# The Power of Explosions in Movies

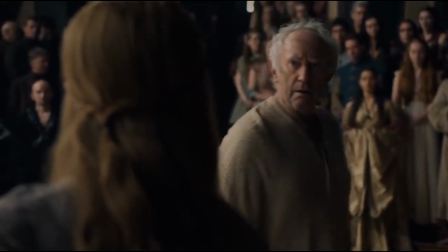497s
The High Sparrow had taken power along with his followers, and they gathered together in the Sept to pass judgment on a prisoner of a royal family.
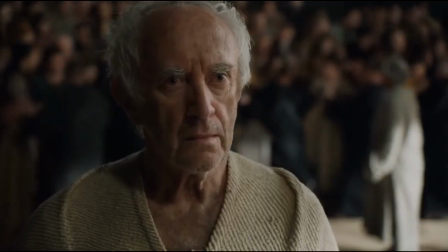506s
Cersei did not attend because she was cunning enough to seize the opportunity of all of her enemies being in the same room to accomplish this.
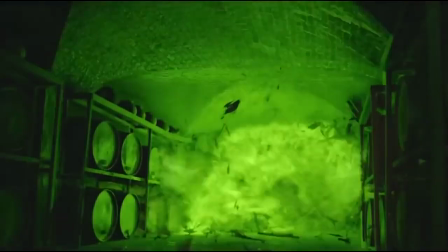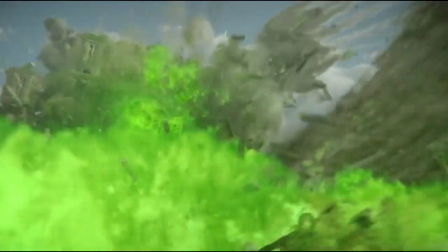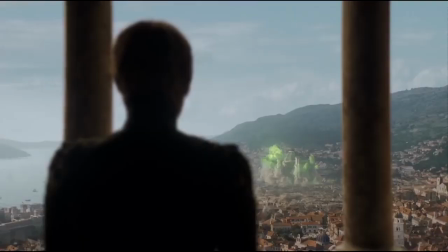524s
In an instant,
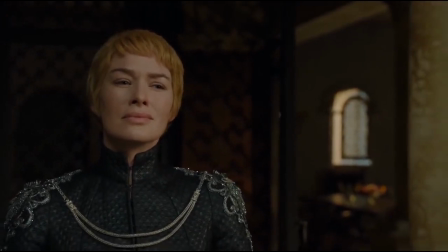526s
Cersei regained complete control of Westeros and further established herself as a determined and unstoppable character when it comes to her values.
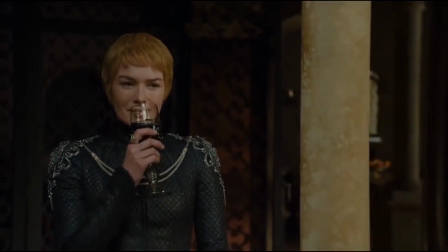535s
This explosion furthered the story by killing off some beloved characters,
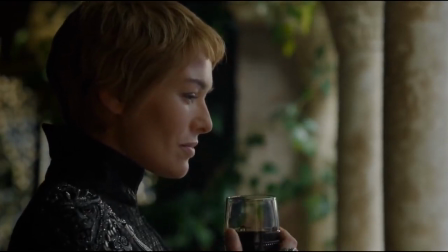538s
but also demonstrating the sheer willpower and crudeness of Cersei.
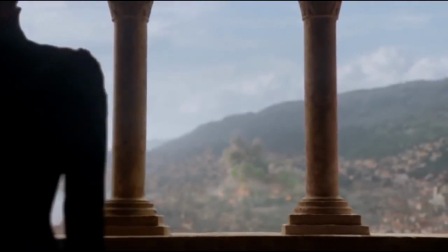544s
This is a great demonstration of how an explosion can move a plot forward.
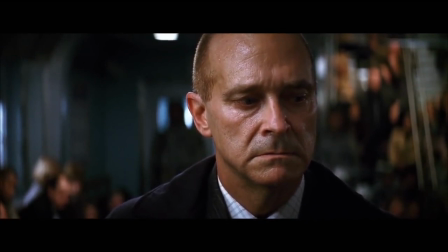548s
A great element of that explosion was the tension the audience got as the scene progressed.
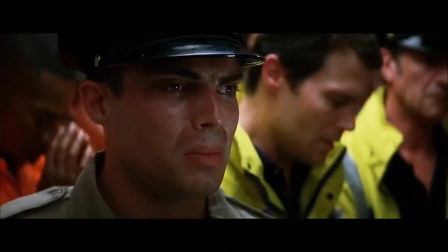553s
But I want to show another great example of tension building in a film.
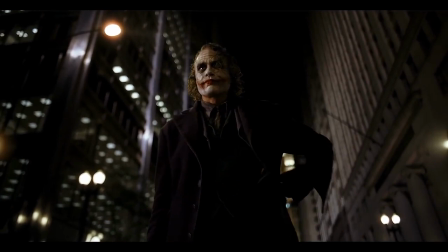557s
The Joker's presence alone in The Dark Knight is frightening enough, but the psychological games he plays are even scarier.
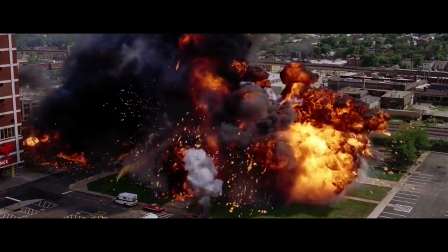564s
You're probably thinking we're talking about the hospital explosion from the intro. Nope.
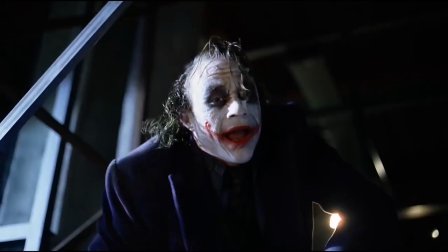569s
We're going to talk about an explosion that didn't even happen in the ferry scene.
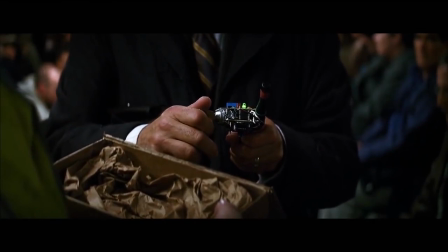574s
It shows the tension the potential of an explosion can cause for the characters and the audience.
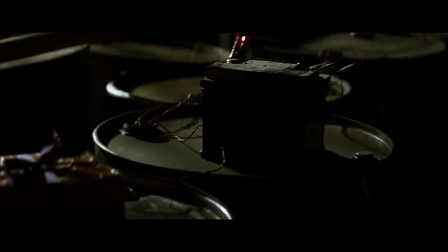579s
At the climax of the film, the Joker has put 2 bombs on 2 ferries that will explode if one of the ships doesn't blow the other up.
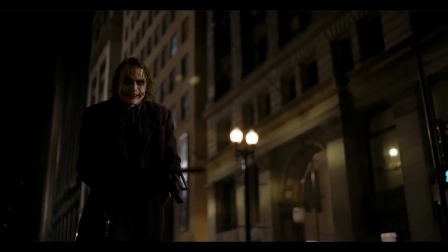587s
I can make an entire video just on the psychological warfare the Joker manages to inflict on the entire city of Gotham, but maybe on another day.
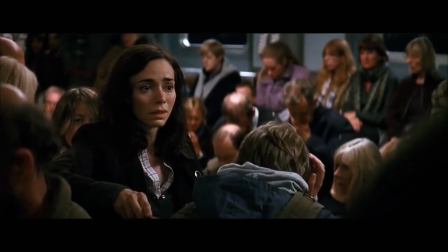595s
One boat is loaded with civilians and the other with criminals.
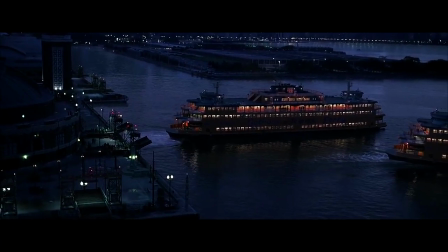599s
So 2 boats and the high possibility of a deadly explosion killing hundreds.
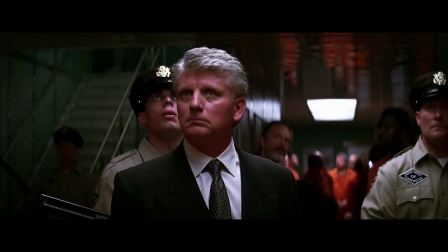604s
The heightened tension as the time continues to tick keeps everyone on the edge of their seats.
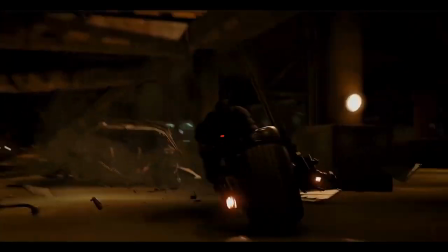610s
Questions run through our heads. Can Batman get to the boat in time? Will the inmates pull the trigger for freedom?
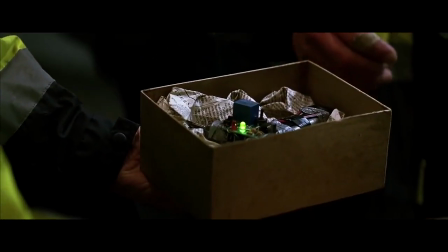616s
Will the civilians kill the inmates they may see lesser to save themselves?
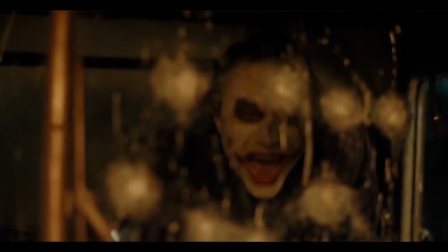620s
Will the Joker pull the trigger himself?
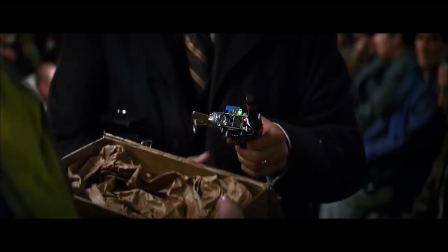622s
All of that just from the idea of an explosion coming, and the high string pitch score only adds to that effect.
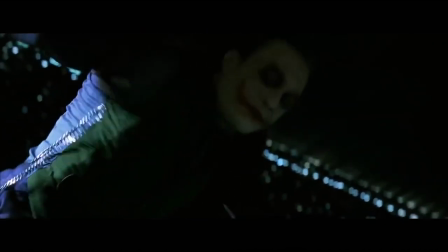630s
The explosion never happened, but the tension the audience feels is real, and that's as much as you can do as a director.
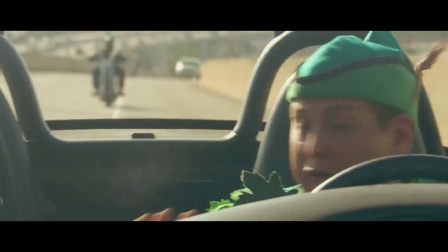639s
Explosions can also be pretty funny, especially when you play with the audience's expectations.
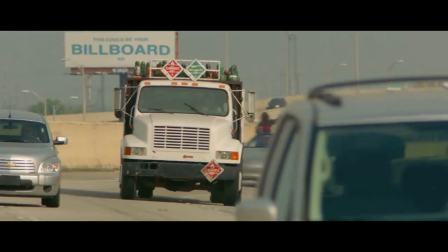644s
Take this scene from 21 Jump Street. Our protagonists are in a typical action movie chase scene.
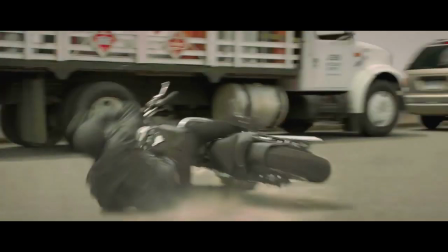650s
As the scene progresses, there are plenty of opportunities for things to blow up. First, a motorcycle crashes into a truck carrying flammable containers, and
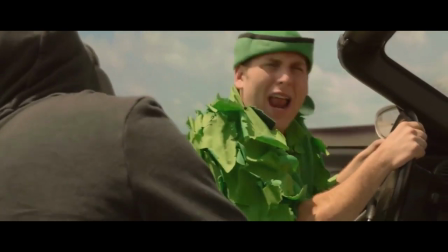662s
nothing happens. What happened? I don't know, it just didn't explode.
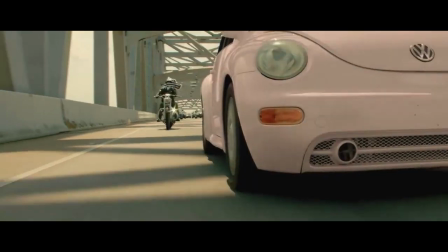667s
That's weird. Later, another motorcycle crashes into a truck carrying oil and fuel, and yet
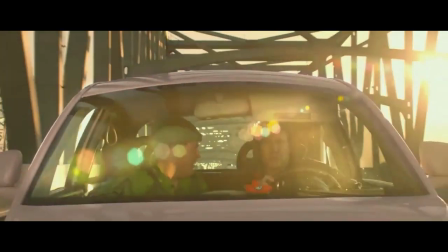677s
nothing happens. Huh? I really thought that one was gonna explode.
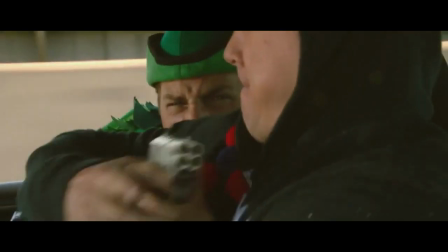684s
Finally, the last motorcycle crashes, but this time into a truck carrying chickens, and
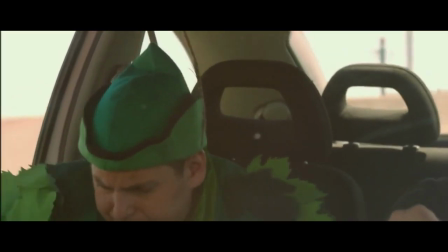694s
it doesn't matter how many times I see that scene, it cracks me up.
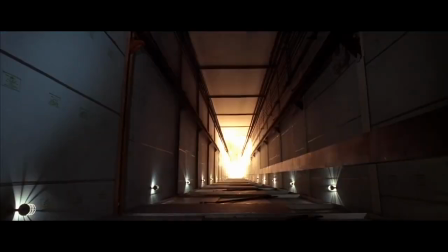699s
Oh, that's what exploded? So have we done it? Have we figured out what makes a good explosion?
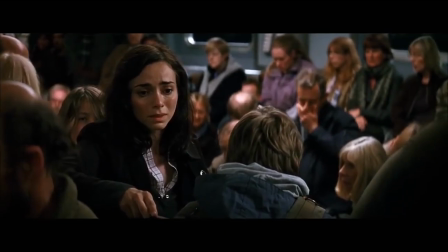706s
A combination of spectacle, tension, execution, humor, and meaning?
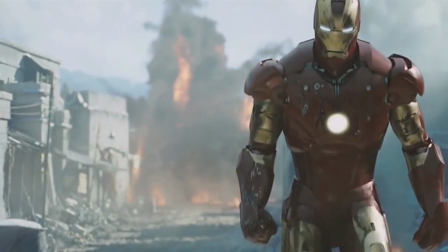713s
Maybe. There are so many elements that make an explosion great.
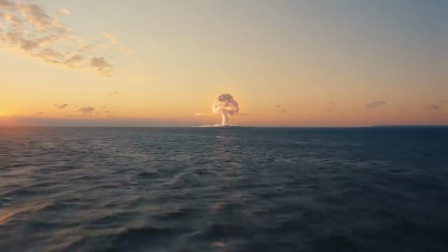717s
Do they always have to advance the plot or have a deeper meaning? Not really.
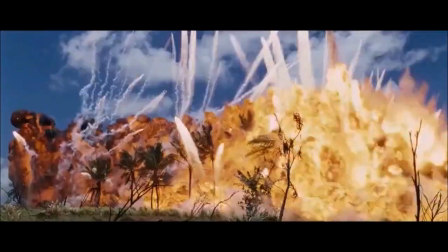724s
And that's the thing with explosions. They can be over the top and just add to the action of a scene,
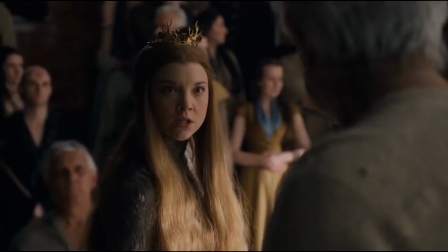730s
and they can have some depth that can draw you in and maybe even feel something.
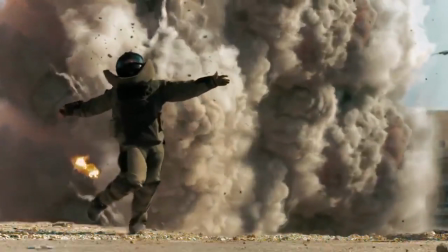735s
A kick of adrenaline, grief, shock, or relief.